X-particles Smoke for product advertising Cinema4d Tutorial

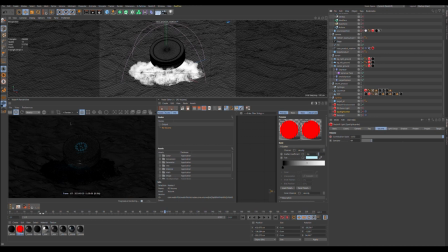let's be on view project rotation I
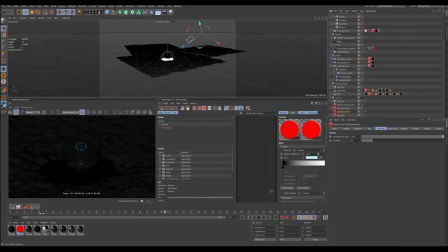can go there I will show you the lighting so I go to strong light call it spotlight center with the target like and target all it's we just a target on the
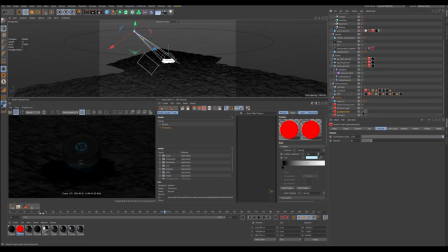center of my scene and this one you see make a ray because I have huge amount of contribution scale contribution scale so we have this nice rail and the smoke is
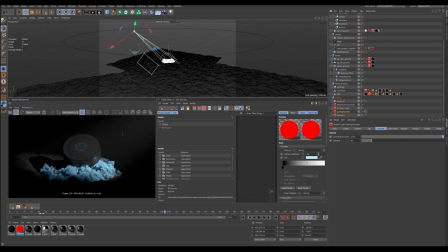much very much affected by the this light after I have a backlight
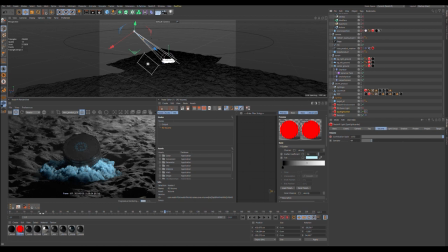so my backlight is for making this cool and strong effect of the surface of the ground so you see the left side is quite
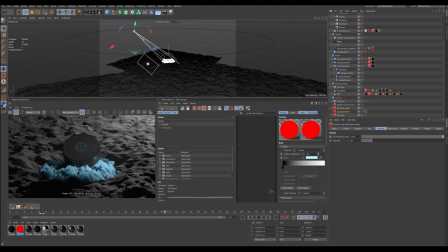it is quite dark and the left the right side is light makes good composition and a little bit dramatic feeling traumatic and
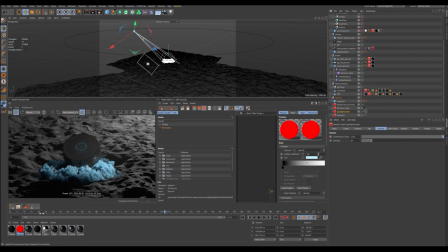or dreamy feeling not know you want to call it and the dome light make you just a feel between these two lights and yes the redshift environment I say a very
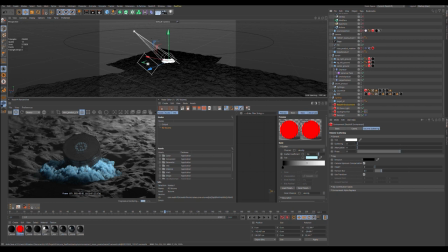light amount of scattering make some I will show you be without so it's quite flat and harsh rush rush feeling and
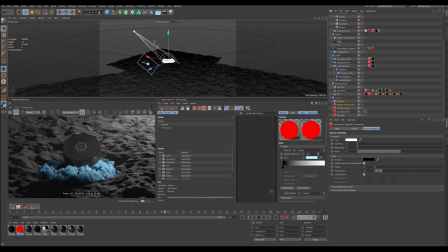with this one we have a more smooth feeling of the global the global look of the image so it's very small amount
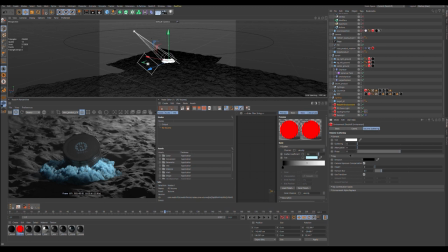of scattering I think it's one oh you see it's a bit less I say one oh oh oh five I think yeah
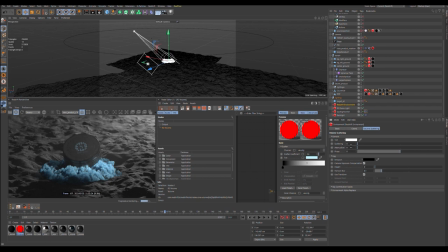so very very small amount of scattering if you say one like this we have just white so I I don't know they need to fix this I think it's they need to have more play
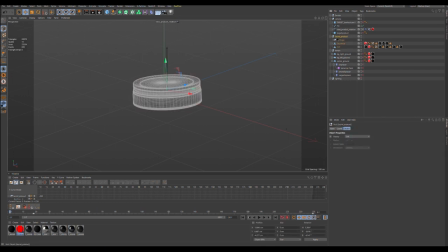with value this one animation so for my product I play just with value of position to the on y axis on y scale
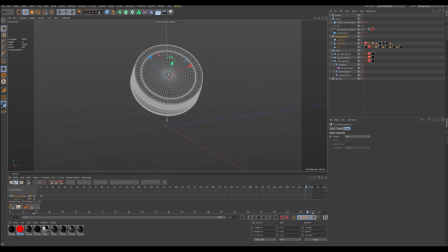and rotation just to show you the timeline so you will secret
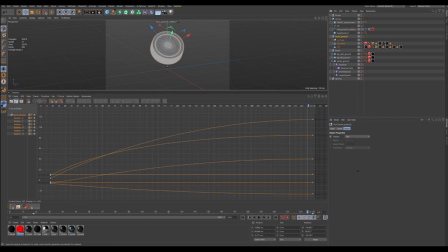on your your object you want to see and show if girl and you see I want to be by default is like
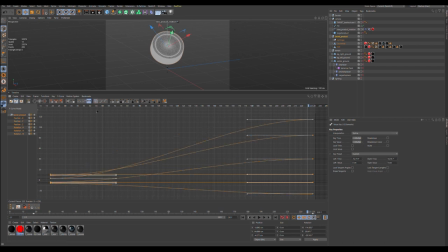spline by default is like this and